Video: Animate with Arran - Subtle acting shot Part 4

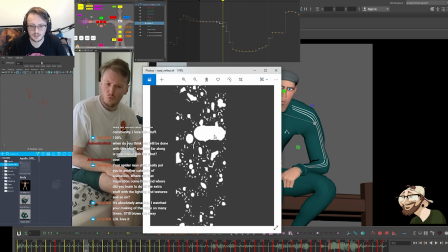[33:25]
This is all for like the water, like specular water puddles, just going down the road.
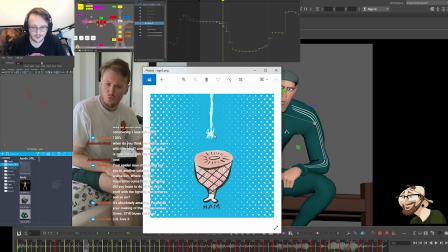[33:31]
Yeah, obviously the spider logo. This is a Spider-Ham one. Very literal, but yeah. I'm going to rewatch and try and catch all of these.
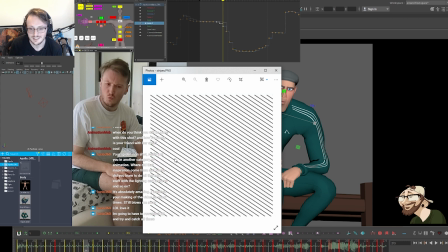[33:44]
Yeah, we'll have to find it. This is obviously the Green Goblin. Yeah, those are all the textures.
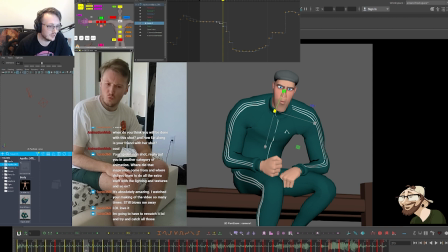[33:52]
I'm curious if you can see them now. I know we're diverging from the shot that we're doing at the moment, but I'm kind of curious to see if I can find it. So I've got the final shot here somewhere. Here we go.
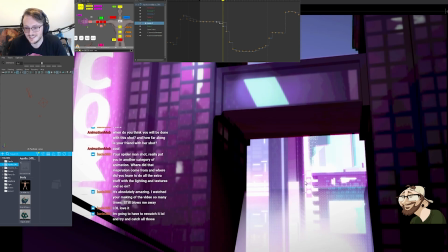[34:08]
So, you can't see it, but essentially it's so blown out. But essentially right here, I can't draw over it, but right here was the AJB logo that I added. And then this was the square which said how many miles can you Morales.
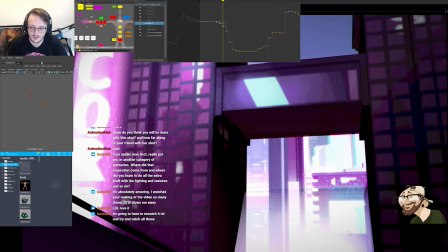[34:27]
But when I was in comp, I just completely overexposed it. And then like for the little depth of field feeling, you can see where like some of the red bleeds over the silhouettes of buildings and stuff.
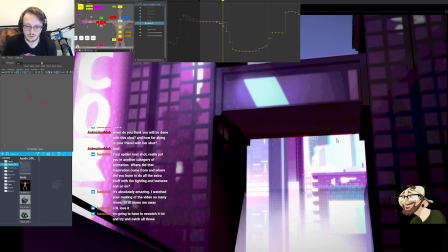[34:42]
And the way I did that was I literally just got a grayscale version of the scene of the beauty pass. Then I literally put a red fill over the top, and then a separate one for the more like teal color. And I literally overlaid them on top of the entire scene,
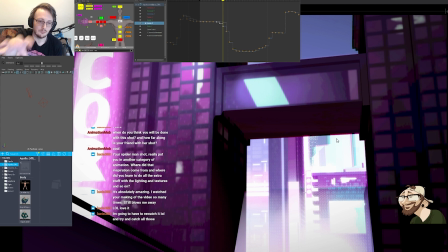[35:00]
and then just shifted the entire comp by like a few pixels to the left and a few pixels to the right. And then I put a mask over that, using a Z-depth pass, so that it only showed in the background.
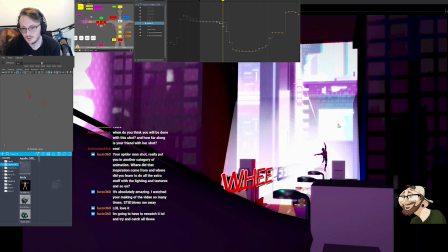[35:18]
But yeah, that's where the Miles Morales thing was. You got my AJB logo was there.
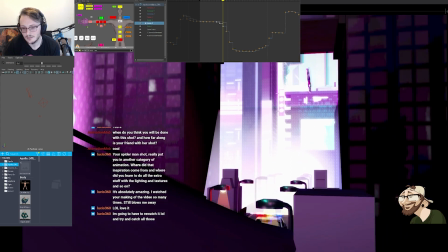[35:23]
Then you got the Oscorp on the left side. Was there anything else?
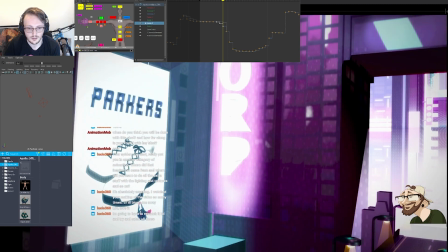[35:30]
Then you got the Parker's thing.
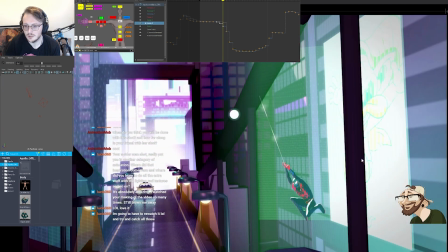[35:35]
Then there's the Green Goblin. I think the Gob Hob, you may not see it.
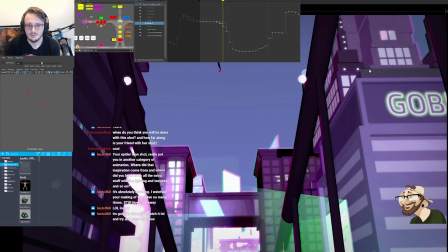[35:40]
Oh, there it is. Gob Hob on the right. Then there's the MJ on the left.
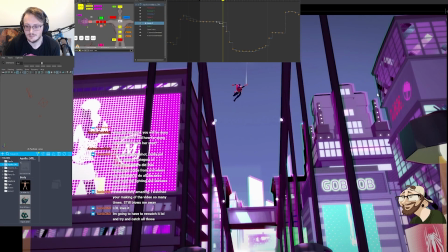[35:49]
Then there's the Lee Tower on the right there. And then you can see Spider-Ham down here.
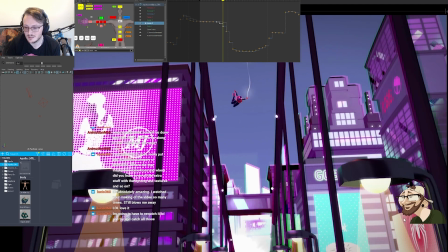[35:55]
And then the bottom right, you've got the Spider-Man PS4 symbol, sorry.
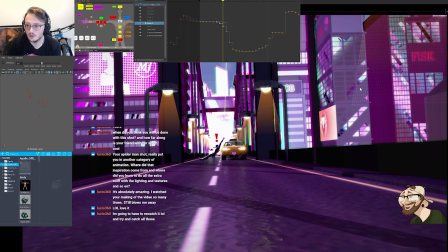[36:04]
Then you got the Fisk there on the right. So I did deliberately stage these in a way that you could read them as you scrub through.
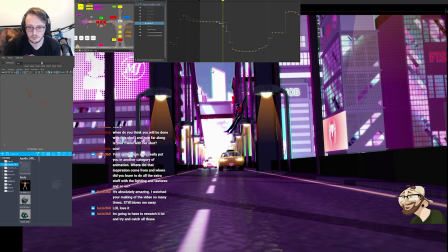[36:13]
But yeah, you can see the overlay very clearly here with the green and the red. Like, it's more like magenta. Kind of pushing either left and right to give it that feel.
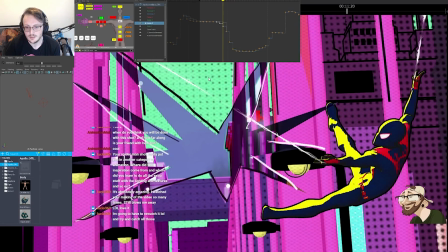[36:24]
Then you got the pop art splash stuff. Yeah, I think that was everything.
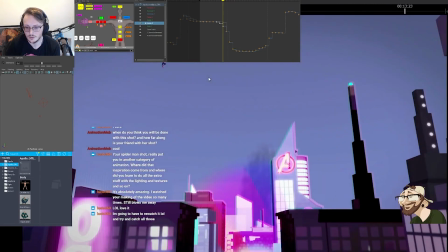[36:30]
And then you got the Avengers Tower at the back.
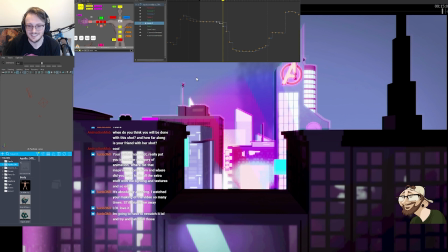[36:34]
Yeah, it was fun to do, man. I did really enjoy doing that shot. Took a long time.
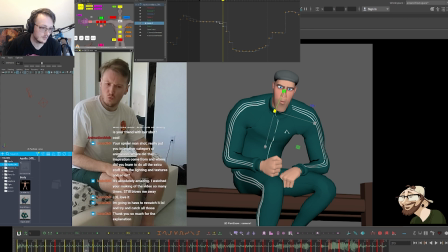[36:40]
I think I was doing it most evenings for like 3 months, but it was only like, most of it was in lighting and comp and all the texturing stuff. The animation took like 2 weeks, something like that. And it wasn't like full day 2 weeks either. It was like an hour here or there, maybe an hour or two once a day.
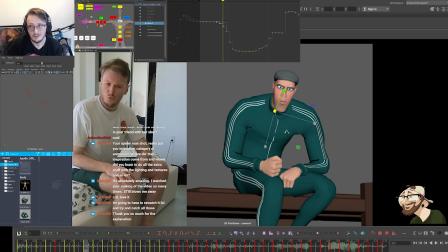[36:59]
So we're talking about, there's 14 days worth. So we're talking about 25, 26 hours was how long it took to like animate the shot. I actually wanted to do it as a lighting piece rather than an animation piece, and ironically, it got me a job at Sony.
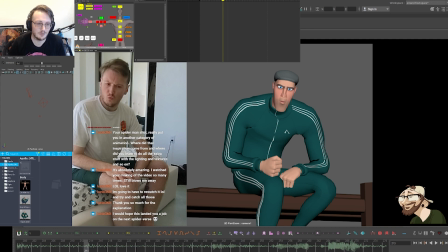[37:19]
Like, don't get me wrong, I put thought into animating the shot. I couldn't just, as an animator, I couldn't leave it half-assed.